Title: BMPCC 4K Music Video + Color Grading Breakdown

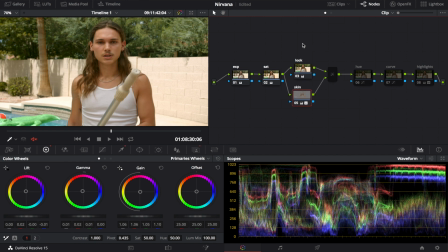And then skin is where I would, if I click Shift H, I'm able to see my highlight.
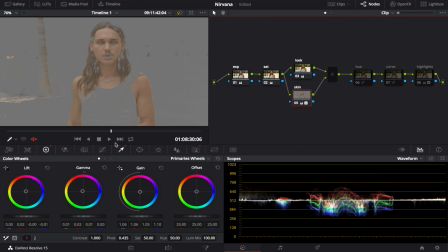So you can see I use this with a mixture of setting on these. And then I also use like the feathering right here and stuff like that. I was able to get a nice selection of the skin tone.
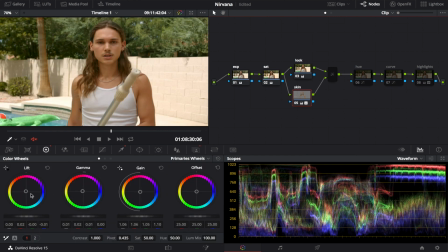So from the skin tone, I would start with some reds in the shadows, orange in the mid-tones, and then for the highlights, I would also make it a little bit blue. And then I just separate the hue and look. So look, I just mainly do the wheels, the color wheels to just affect that.
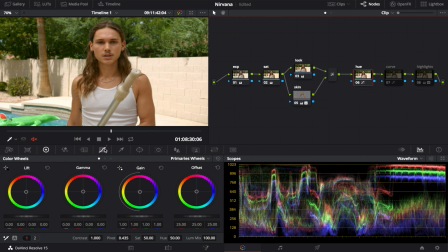And then the hue, I would go over here into like the curves panel and do start with like hue. The greens are a little bit shifted from like a warmer green to a cooler green.
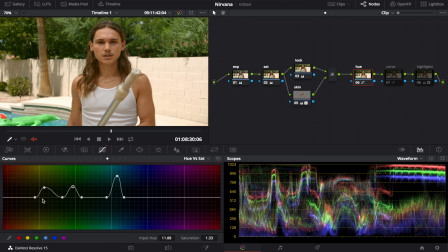And then the blue is shifted a little bit too. And then saturation, this is where I can go through and create a saturated look without saturating the entire thing. So I can get like the greens pretty saturated without having to, you know, like make the orange just blaring.
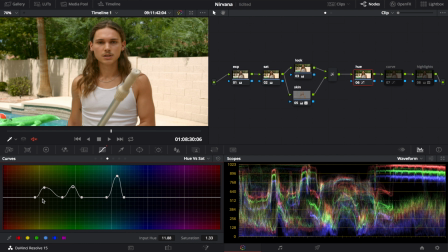So I can get like a colorful look, a poppy look without sacrificing and making it look cheesy. So I raised up the greens here, and then the blue for the pool, and then hue, I did a little bit for the greens just to make them nicer in the image.
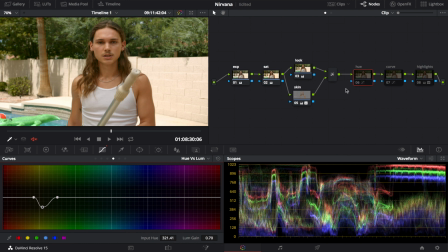So you can see with the hue is off, and then the hue is on. A little bit of a difference. The curve, again, not much, you can tell here. Off, and then that's on.
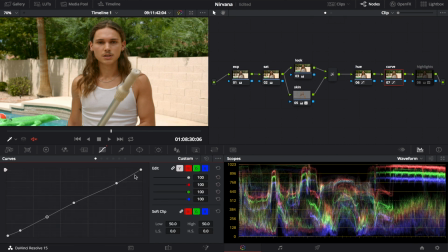So it adds a little bit more contrast. Basically, I do the same curve for all of my stuff. It's like an S, but I have right here, one right there, one in the middle, and then two for the lower part. Typically, I take this one and drag it down a little bit, and then I mess with this bottom one right here,
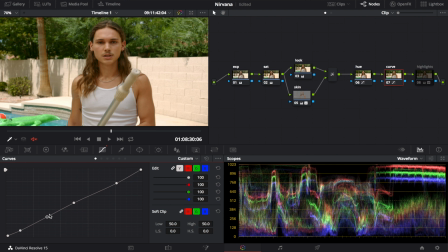pull it down, and then this one typically stays there. If not, pull it down too. So you can see like the bottom will drastically just affect those deeper shadows.
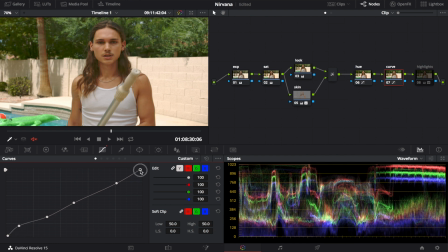And then this top one I don't typically use unless I want to affect the highlights, which you will see over on this like concrete part over here. It will change how the highlights react, making them stronger.
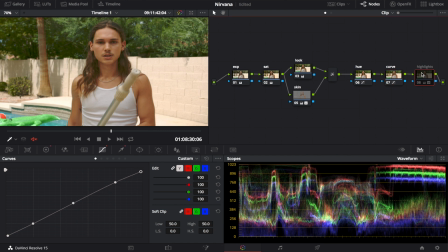But in this case, I have a separate layer just for the highlights. So I would select the brightest parts of the image using this eyedropper tool thing. So yeah, so the highlights, you can see those are off and now it's on. Basically you could see it just cools down the sidewalk over there.
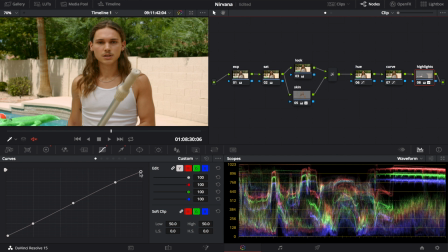Sometimes, so what I do with this, I select them and then I use the curves over here to adjust the highlights. Same S-curve thing, and then take the top right one and drag it down a little bit. And I can also do the highlights over on the control wheels and stuff.
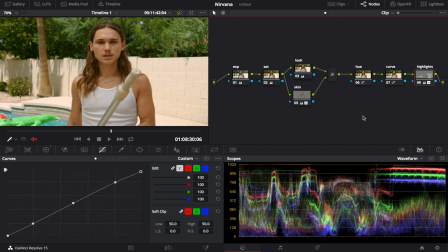But basically, so that's on and then that's off. It just depends on what you like. I didn't want that to be distracting from the guy in the middle, so I chose to darken everything in the background, which is a huge tip. The highlight thing I use a ton because it takes, like, if I'm filming out a window and then I have to raise up the contrast, which will raise up the highlights, but then I'll go through, select the highlights and bring them back down to normal so that the dynamic range looks a lot better than after.
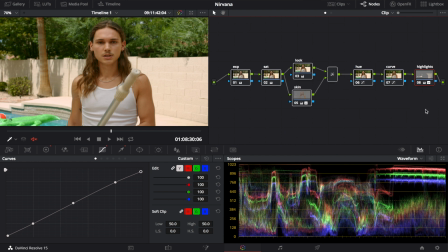So that's this one. If we go through again, that's off and then on.
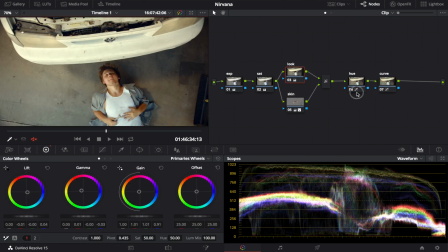All right, we're gonna start with that one. You can see this is after and then turning everything off.
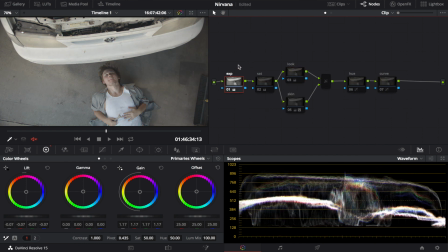Start with the exposure again. Just adds the contrast there.
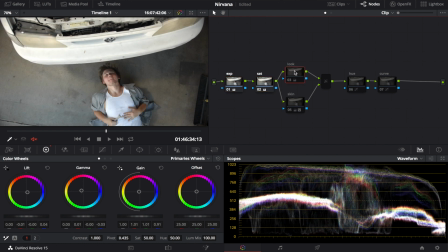Saturation to get some color back in. I am sweating my butt off. Turn the fan on so the audio is better, but and that's the look.